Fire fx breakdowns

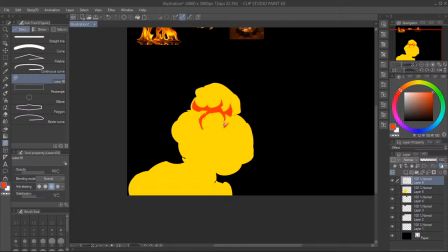So again, we're following the forms. So this is the form, this is our form, and each layer should follow it and enhance our feeling of volume and space.
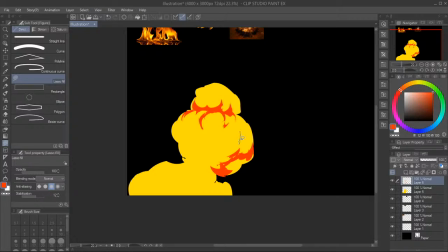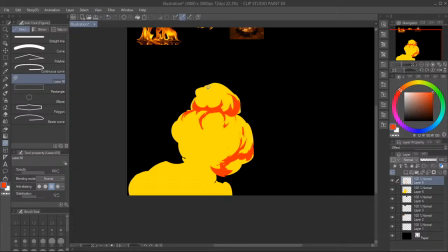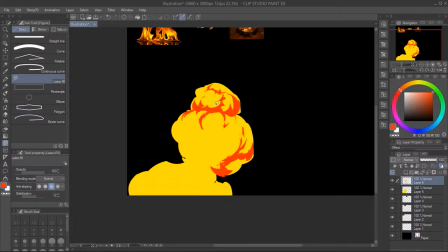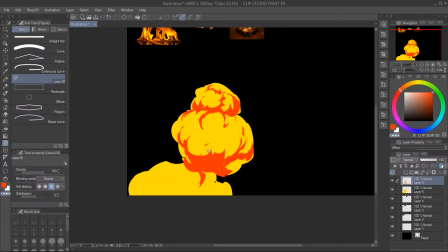hammer form here.
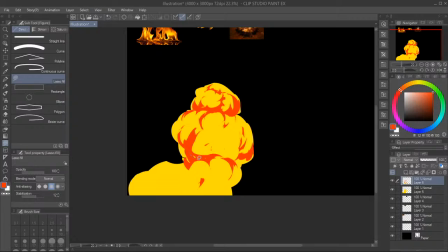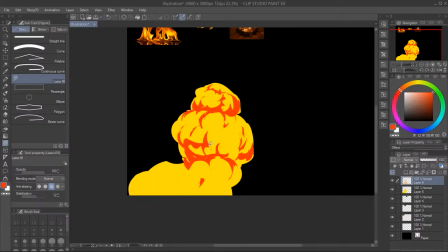Just trying to make it more interesting.
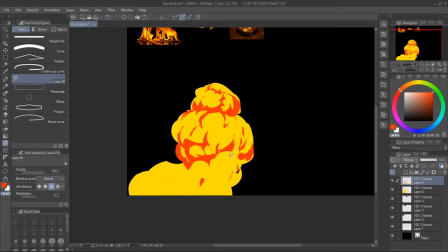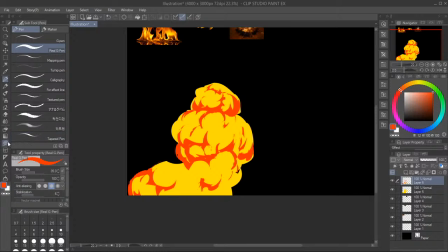Like this. Again, I'm mostly just keeping the volume and the shape language in mind, which you can do if you study references, study some
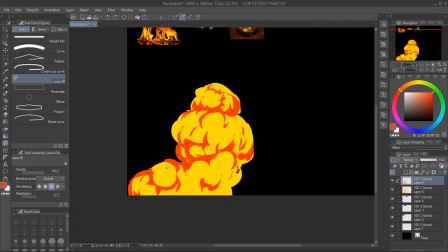real-life fire shapes, like how fire bracers do fire tricks.
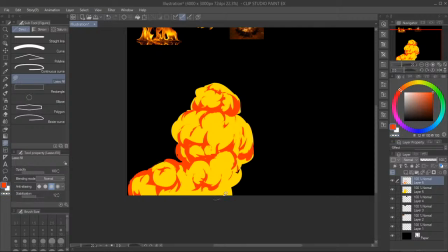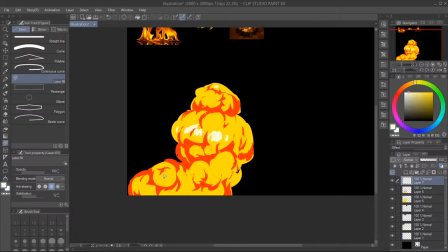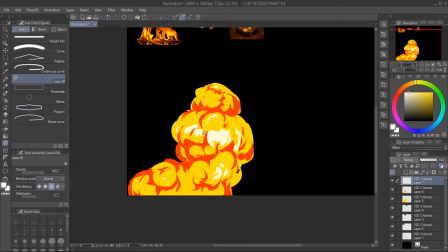Other thing is keeping the composition interesting. So we've got bigger shapes, some smaller shapes, and a nice variation in shapes.
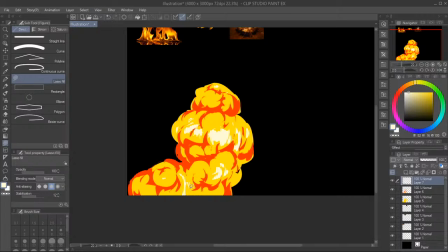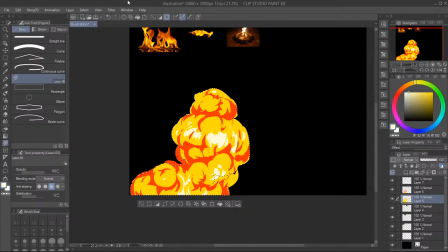For example, like this. Then again, you can notice that they added some texture and gradient to make it more interesting. Like here, you can definitely see the texture. You can see the texture on the explosion,
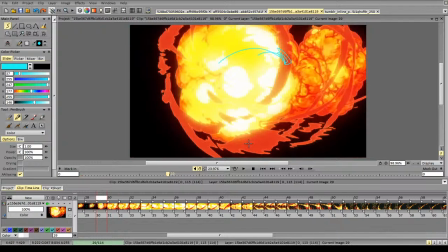which makes it even more interesting, and the gradient as well. Just helps it hit harder.
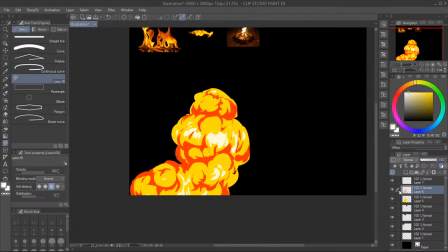You can have more variety in the forms here.